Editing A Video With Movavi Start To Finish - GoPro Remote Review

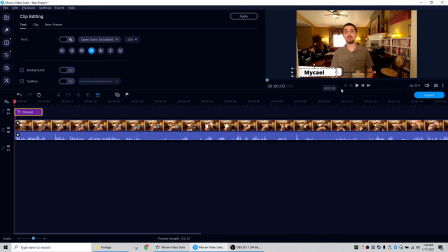16:17 Because Chandra and I do a lot of assistive technology, and a lot of this is products for the elderly or for people with a disability. I don't know what researcher did this study, but supposedly Open Sans is supposed to be one of the easiest
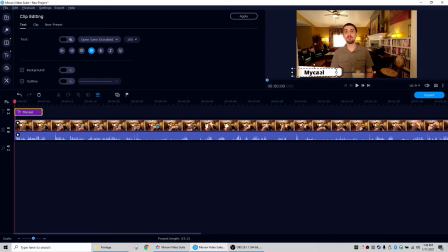16:38 types of text to read. So it can be very accommodating for disabilities and the elderly and anyone who has visual difficulties seeing tiny text. This can help.
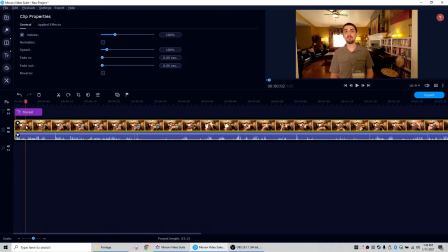16:55 So then the next thing we will do is I'll click on our video, so it's selected, and I'm going to look for where I want to cut so we can do a transition into our logo. Usually it's right after I have introduced myself and said what I'm going to be reviewing.
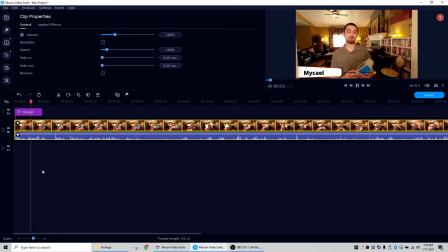17:16 Hello everyone, this is Mycael, and today I'm going to be showing you the GoPro Smart Remote.
Okay, so I can see around here is where I stopped saying GoPro.
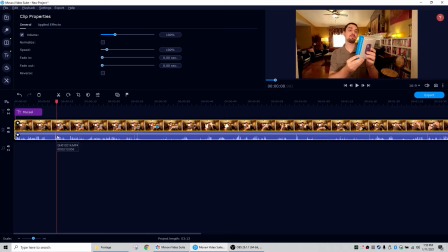17:31 I've introduced it as the GoPro remote, and then over here is where it looks like I'm going to start talking about it. So I'm going to drag our line. I try to get it evenly, like kind of half and half.
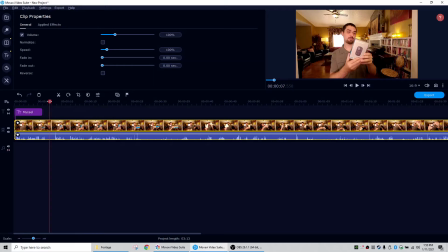17:45 Doesn't make a huge difference, because you can, once they're cut, you can click on it and you see I get these arrows. I can drag it either to be longer,
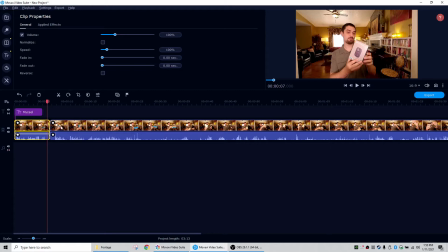18:01 or by dragging it longer this way, or I can shorten it by dragging it to the left.
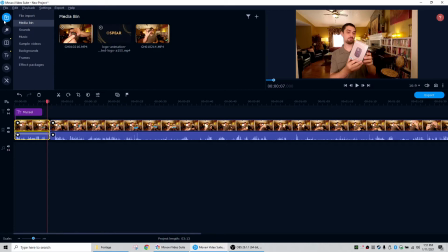18:11 So then I will typically go back up here to, I don't know what they call this, import, it says, and this is where it will put all those video clips and any music or sample videos that Movavi has.
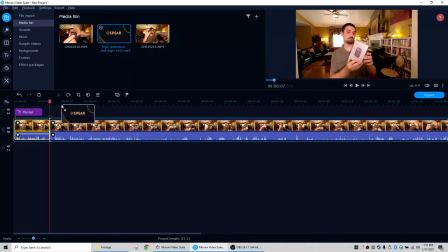18:29 So this is typically where I will then drag our logo in here,
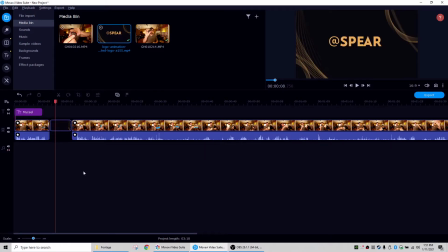18:37 and then I take out the little pre-built music the video came with.
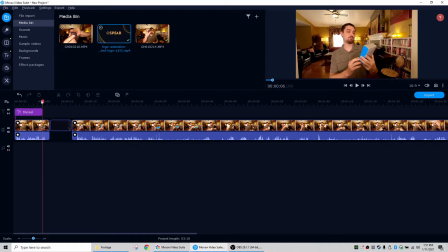18:44 So now I'm going to make the title last the whole duration. If this is shorter, your title will go away. So I'll make it real short just to show you.
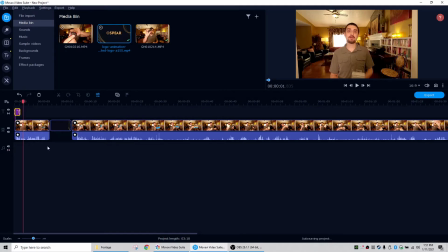19:01 Hello everyone, this is So you see it didn't last very long.
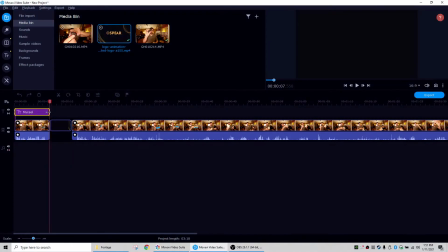19:06 So typically I will make that be the entire duration of the clip before the intro. That way it's up there, then it transitions to the intro, and then it's gone when we get to the rest of the video.
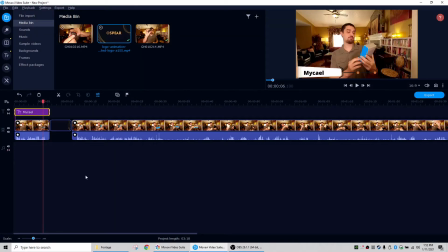19:25 So first I will show you what this looks like without a transition, and then we'll go and put in a transition, make it look a little prettier. So if you don't use a transition, it can be very jarring on your viewers, which you'll see. So I'm going to be talking about this, then it's going to just be a black screen with the logo, then it's going to suddenly be
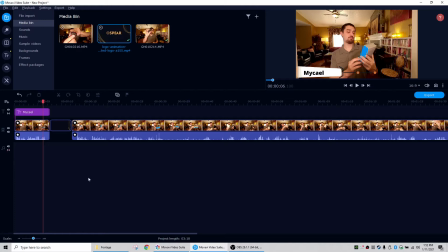19:44 me talking again, and it's very jarring to the viewer. So I'll show you what it looks like without transitions, and then we'll go in and throw some transitions in real quick.
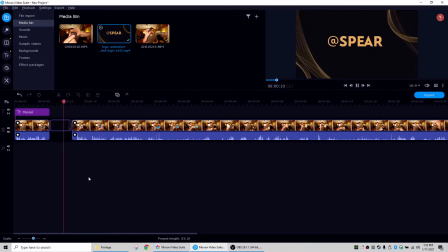19:56 You see how jarring that was? I'm just talking and suddenly it's black screen.
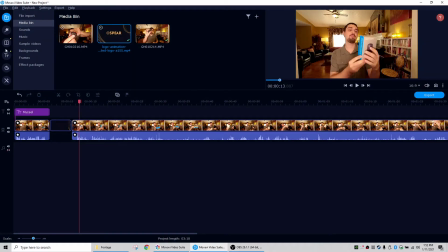20:01 And suddenly we're back. So to do that in Movavi, we're going to go to the third icon down.
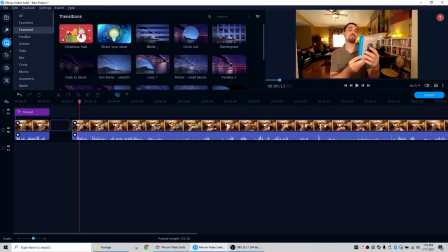20:10 It looks like a picture. And if you hover, it does say transitions.
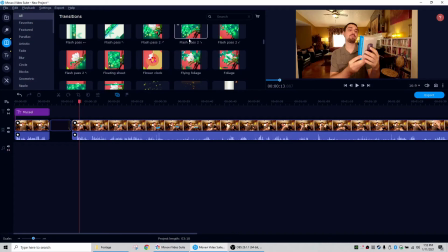20:15 And again, like titles, there's all kinds of transitions you can use in your videos.
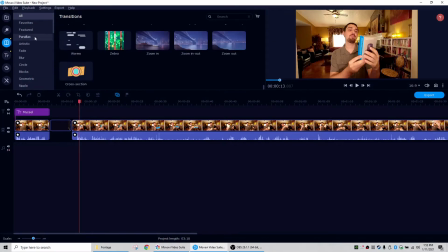20:22 And you can buy more of these. But I'm going to go to favorites.